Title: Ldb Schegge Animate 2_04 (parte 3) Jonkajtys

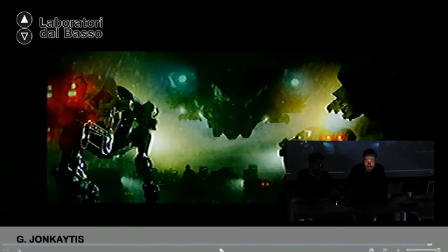And those are the what I call them sentinel dogs that are trained or programmed, because they are robots, to find the running away aliens that already look like humans, but they have ability to detect that they were shapeshifted.
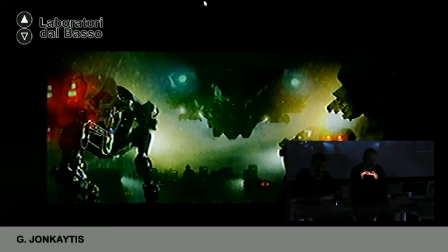So they are like scattered around the city, and they can always detect this if someone who looks like human, maybe he's an alien. E poi questi robot che vedete sono, li ho chiamati cani sentinella, e sono stati programmati per trovare,
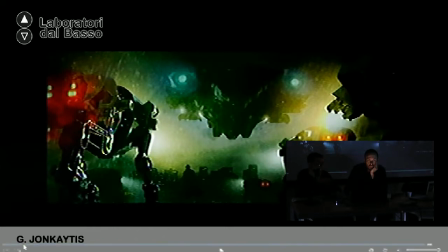scovare quegli alieni che hanno già assunto delle sembianze umane e sono disseminati per la città e hanno proprio questa
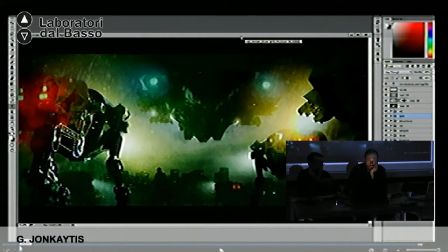caratteristica di riuscire a individuare l'alieno che ha sembianze umane.
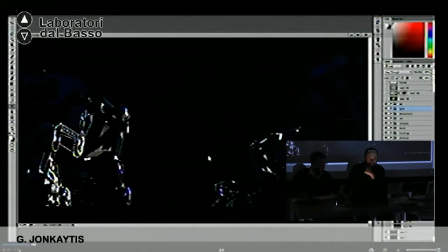So first I created 3D models of the dogs.
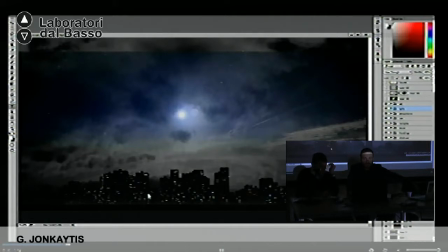That was just like a painted city background. I added lights, the same technique as before, either photo of the lights or just painted a lot of them. Quindi la tecnica di nuovo è la stessa, ho usato lo sfondo di una città che ho disegnato e poi ho aggiunto le luci nuovamente come
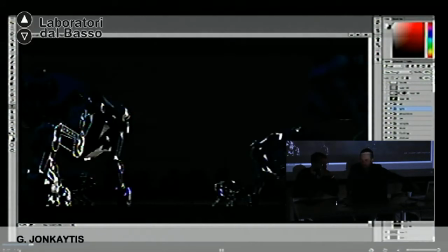fotografia oppure con il pennello. And those were e models. Poi c'erano anche ho aggiunto i modelli in 3D dei cani sentinella.
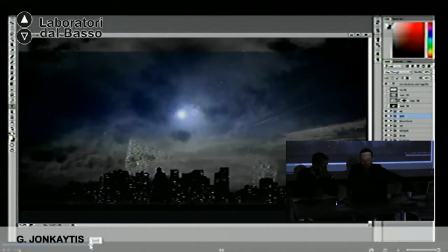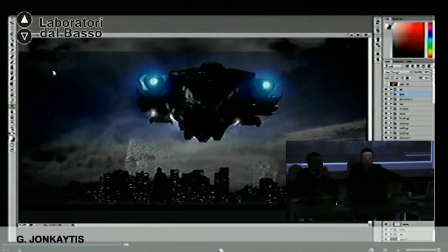So the ship was modeled by another actually Italian fellow, Marco Iozzi, who's a great artist, friend of mine who helped me with this project. So he did the model, I put it in the scene and rendered it.
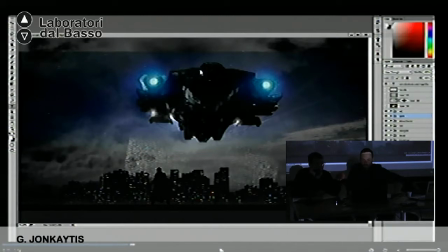Quindi il disegno della navicella è stato fatto da un mio amico, un italiano, Marco Iozzi, che è molto bravo in questo, quindi quello che ho fatto è stato prendere il modello, fare il rendering e inserirlo nella scena.
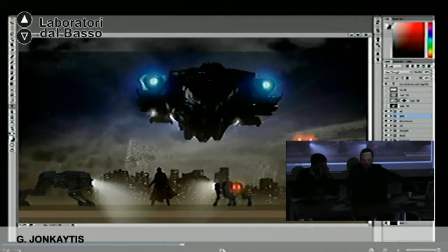I added the lights that resemble the backlights of the car to make it more, you know, industrial kind of look of those guys.
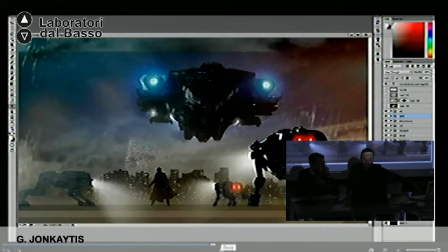Quindi per dare un aspetto ancora più industriale a questi cani sentinella ho aggiunto le luci che richiamano la parte posteriore di un'auto.
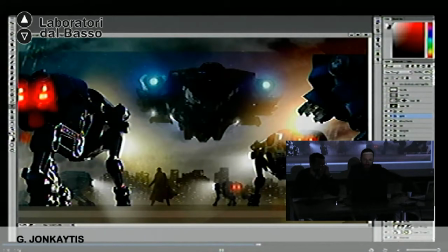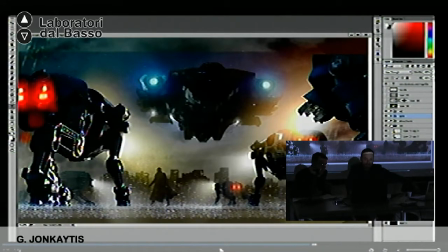And then, since this is supposed to happen also in the rain, I added a painting of a little droplets, so it looks like in the foreground you can see the bounced water from the pavement. E dal momento che questa scena dovrebbe di nuovo avvenire sotto la pioggia,
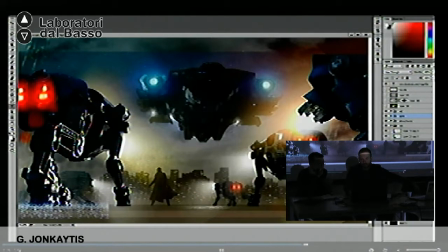ho aggiunto queste gocce che in primo piano danno l'idea dell'acqua che rimbalza sulla superficie. So all those atmospheric elements just add much more painterly look to the picture and more dense atmosphere.
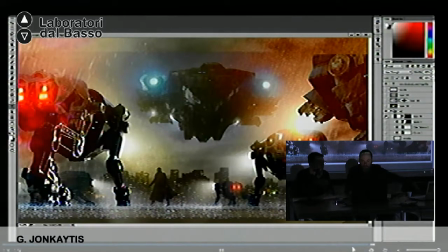Quindi tutti questi dettagli danno l'aspetto di un'atmosfera particolarmente densa, carica.
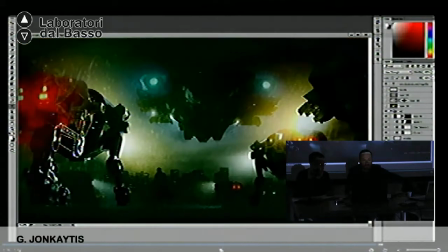How do you do the rain? Well, either photo or painted, like this one on the floor. Oh, you can just. Yeah, you can either find something that would resemble it.
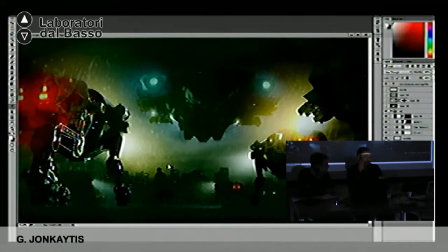Sometimes it's a photo of actual water, but sometimes it's a just grainy photo of anything. And then when you flip it, so you have, you know, that it will look like it's almost reflected or something, then it will look like it, you know.
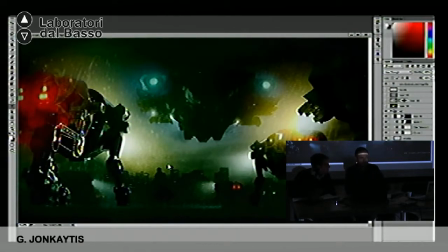So it can be something else. It doesn't have to be photo of actual rain, because it's hard to actually, you know, go right on the level of the pavement and take a photo of it.